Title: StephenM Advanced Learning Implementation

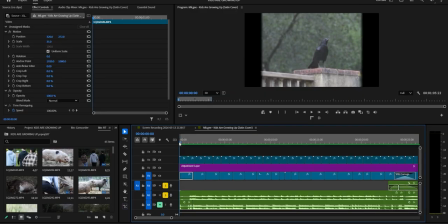0:10 For my Zenith project, I did an experimental music visualizer, and I wanted to do a VHS overlay and filter, if you will. So that's what I decided to also do for my choice project.
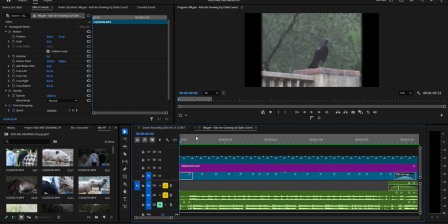0:27 So it's really just an adjustment layer and one clip played again and again, and then something really cool I found with Adobe, which I'll get to in a sec. So the first thing was to find a VHS overlay um,
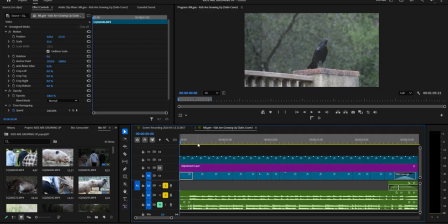0:45 of just the bars that play again and again, or that we see on screen.
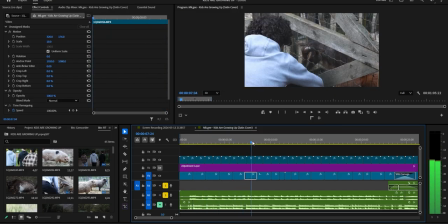0:50 If I can find a frame that helps you kind of see it better.
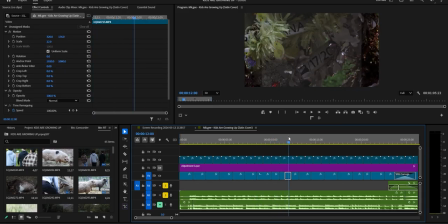0:56 Yeah, so you have this frame right here. You can kind of see the graininess. You can see the bars a little bit. I know you can't really see the bars, but there's graininess and there's bars that move up and down. And I just played this clip again and again and again throughout the video. So that was the first simple thing to do.
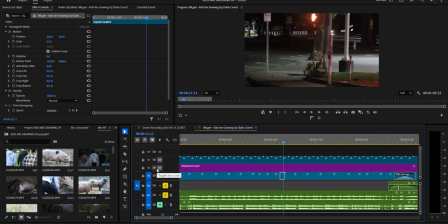1:14 The thing that took me the longest was the adjustment layer. And here's kind of a before and after.
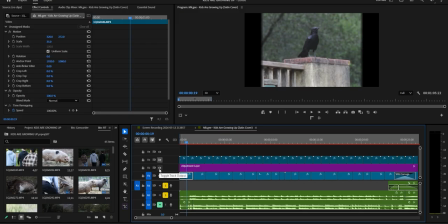1:22 Oh, so here's before, and then here's after. And what this does is this crops the video so it makes it more square.
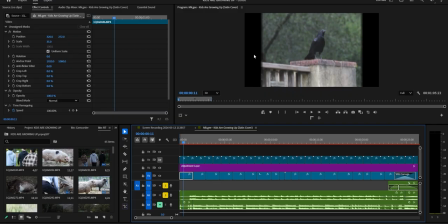1:34 It makes it more of a VHS resolution, and it also adds some fuzziness and maybe a little bit of color distortion as well. So if I select the adjustment layer and I go to my effect controls,
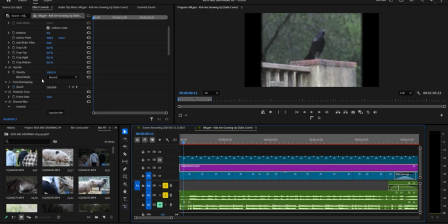1:49 we can see that you can also change the frame rate, and you don't actually change the frame rate of the video itself, but you can make it look a little bit more choppy. So when we say we're changing the frame rate, you're really just adding another overlay to make it more choppy,
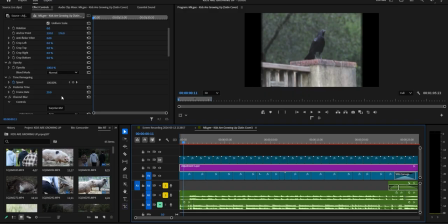2:06 if that makes sense. So there's that. I also added channel blur. I added it twice. I was going to add some blue color blur as well to distort the blue shades,
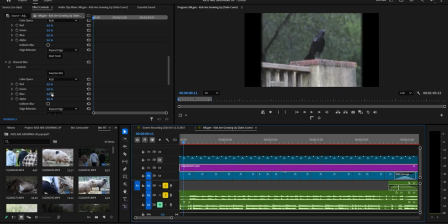2:20 but I decided not to because it looked a little bit too much like the 80s and 90s. That wasn't what I was going for necessarily. Like it looked like neon almost, and that wasn't really my vibe. So I went with just red. I put that up to 4% of color distortion, just enough to where it's visible.
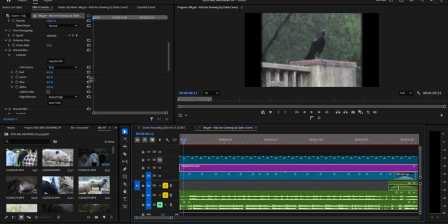2:41 Just enough to where it's visible and you can see that there is a little bit of color distortion, and it adds to the VHS feeling. And then we also cropped it. Like I said, I cropped both the left and right side at 14%, so that way it has more of a square VHS resolution.
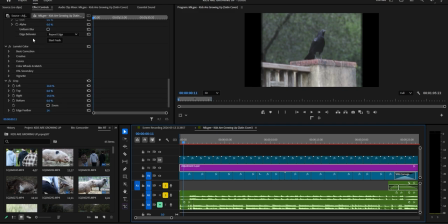3:02 And the edge feather also helps kind of make it more blurry on the outsides and not just a complete straight line with no transition. This helps it kind of transition off screen, if you will. And yeah, I think that's about it for the adjustment layer.
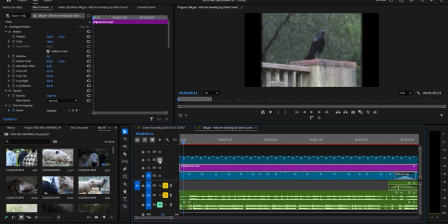3:22 So you have that on top of, or you have the overlay on top of the adjustment layer. And then I had a couple transitions. And this was the part that was really cool.
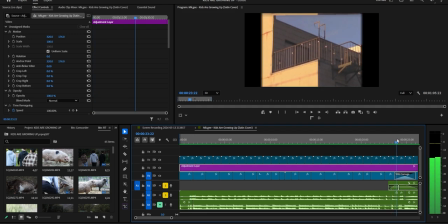3:33 This transition right here, where we have the gray bars moving up and down.
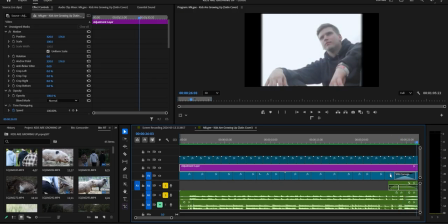3:37 This is a transition that Adobe added pretty recently from my understanding. So if we go to effects and you type in VHS damage,
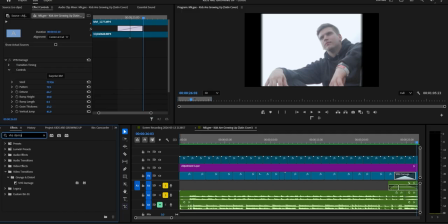3:48 you'll see that there's this effect right here, or this transition, I should say. And so what this does is it gives you a bunch of different options of the pattern, the detune, like all this other stuff. And these are just different options you can do to make it look a certain way. They also have a surprise me button.
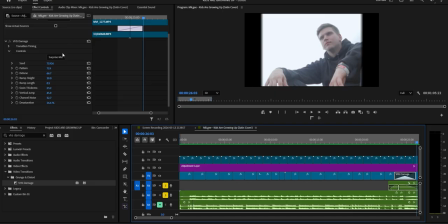4:07 And what surprise me does is it just randomizes what your output is or what it gives you. And so I just pressed it a couple times and it gave me this one, and I felt like it flowed with the music very well.